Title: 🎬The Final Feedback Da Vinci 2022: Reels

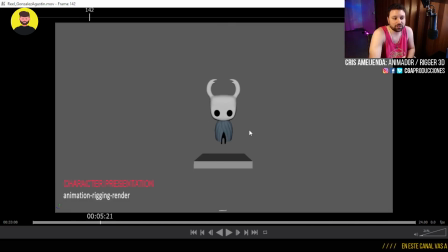(24:56)
Dos preentreguitas de este ejercicio y yo te diría, no sé, acá cuando llega, ¿sí? Que quede flotando el personaje, acá se congela y queda duro, solamente se mueve la capita. Darle movimiento secundario a la cabeza, a los brazos, queda como muy duro y eso no es una animación,
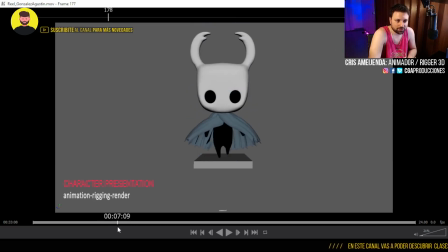(25:16)
es simplemente estás moviendo el personaje de una pose A a una pose B, ¿sí? Cuestiones como, bueno, acá si gira después el cuerpo, está buena la idea que gire después el cuerpo y primero la cabeza, pero hay cosas que siguen estando media feas, como que cuando gira el cuerpo,
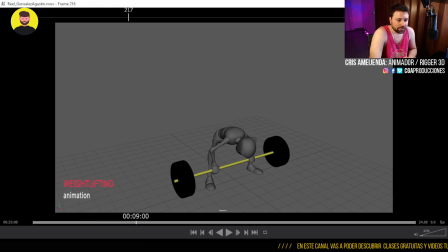(25:32)
la cabeza mira para otro lado y después se acomoda. Este ejercicio creo que quedó bien, ¿sí? Este también, pero también te hubiese dado más devoluciones de poner un lindo color para que quede mejor, no quede todo gris y tan básico.
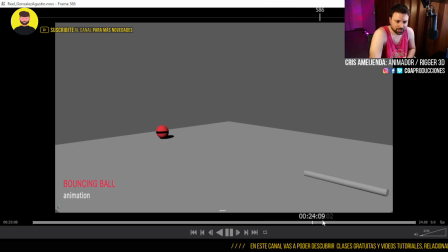(25:49)
El del trampolín está muy lindo el ejercicio. Este está correcto también. Bueno, falta un ejercicio, ¿sí?
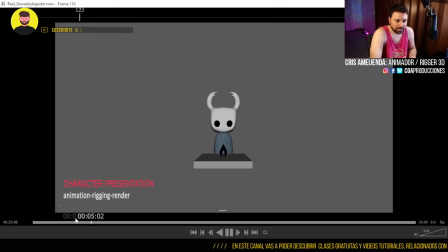(25:55)
Pero en términos generales creo que le falta a lo primero un buen pase de animación. O sea, un buen laburo de animación. A lo más importante que es tu personaje, que encima lo pusiste al principio.
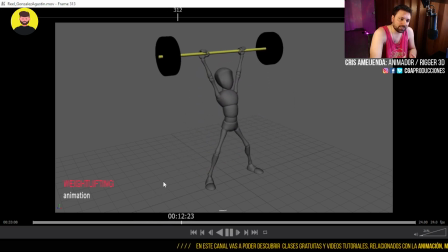(26:07)
Y después a lo demás, un lindo laburo más de color, de darle algún fondo, un escenario. Acá hubiese estado bueno también laburar un poquito más el overlapping de todo lo que es el pecho, la pesa que rebota, la pesa está cayendo al mismo tiempo que el cuerpo, eso queda raro.
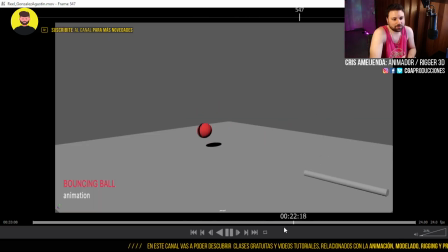(26:25)
Nada, es un poco eso, o sea, es el resultado de no haber tenido tanto feedback en general, aunque sea una
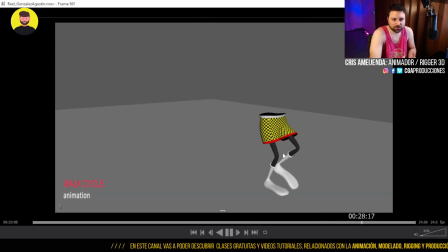(26:31)
previsualización de los ejercicios de compuestos en el reel antes y sobre todo de tu animación de personaje,
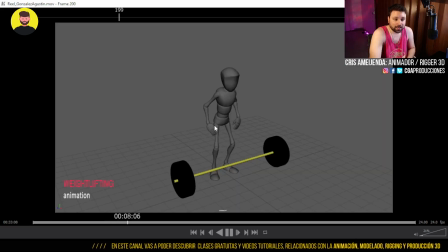(26:36)
que era muy importante. Así como te digo eso, también te digo que el reel de la capa se nota que lo laburaste bien. Yo tenía en su momento miedo de no haber visto nada y decir cómo va a ser con la capa. Creo que te diste maña. No vi mucho más de cómo la rigaste, pero digo, te sirvió para hacer esa animación y está bien.
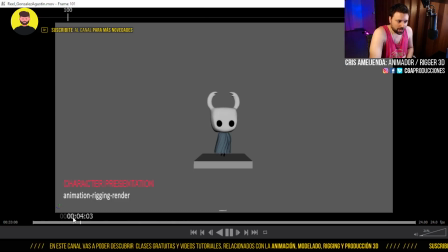(26:58)
Eso, o sea, en términos generales creo que hubieses podido lograr algo mucho mejor si hubieses entregado más cosas.
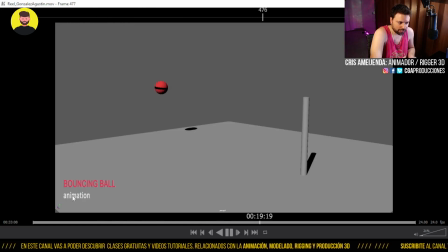(27:08)
Está lindo esto que hiciste acá. O sea, el código de color que manejaste acá abajo está bueno. El animation ponerlo en mayúscula también.
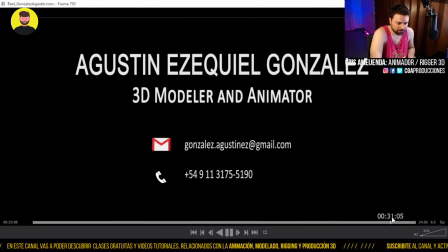(27:15)
¿Sí? Para que no quede ahí medio como suelto.
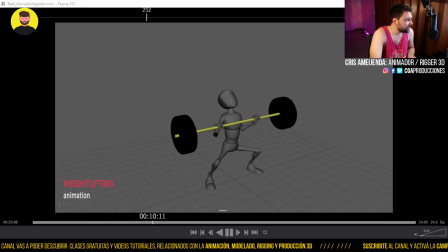(27:22)
¿Qué más? Bueno, y el render, ¿sí? El render me gustó.
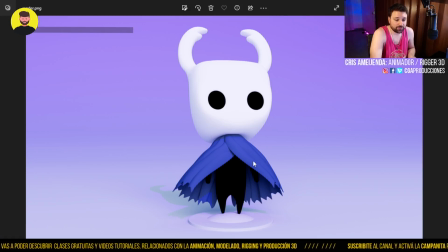(27:28)
O sea, creo que fue una de las cosas por las que cuando lo vi dije, bueno, está bien.
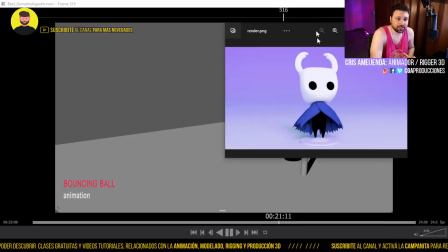(27:33)
Vamos a darle para adelante porque si era solamente el reel, la verdad es que la calidad de la animación del personaje, sobre todo,
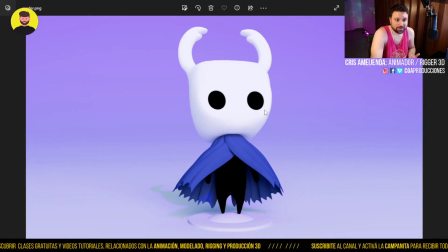(27:39)
bajaba un montón la calidad de la presentación. No estaba al nivel quizás esperado.
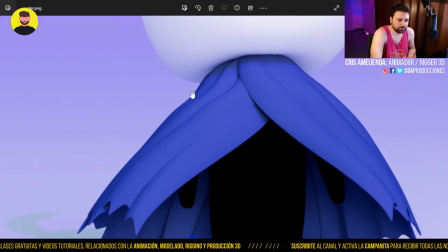(27:47)
Pero el render me gustó mucho el volumen, cómo lo lograste, los colores, las luces.
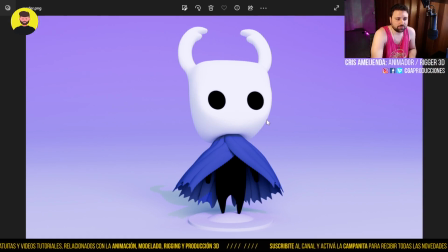(27:53)
No sé si es un render en viewport o es un render que hiciste. Creo que se podría elaborar mucho más algunas cuestiones como, no sé, todo lo que es negro acá.
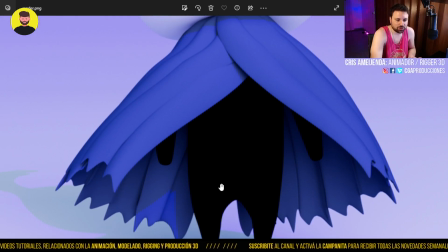(28:02)
Que no sea completamente negro para que se noten un poquito los volúmenes. Está muy muy negro y muy muy 2D esto quedó.
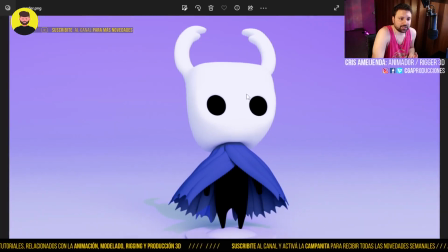(28:08)
Pero nada, está lindo el render. Así que eso creo que suma bastante.
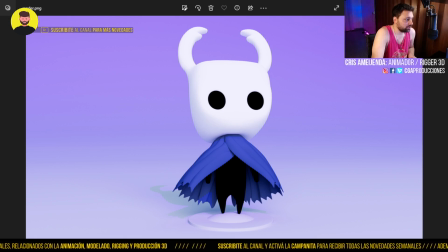(28:14)
Nada, esa sería mi conclusión. Felicitaciones también por haber llegado a la entrega. Vamos con González Franco.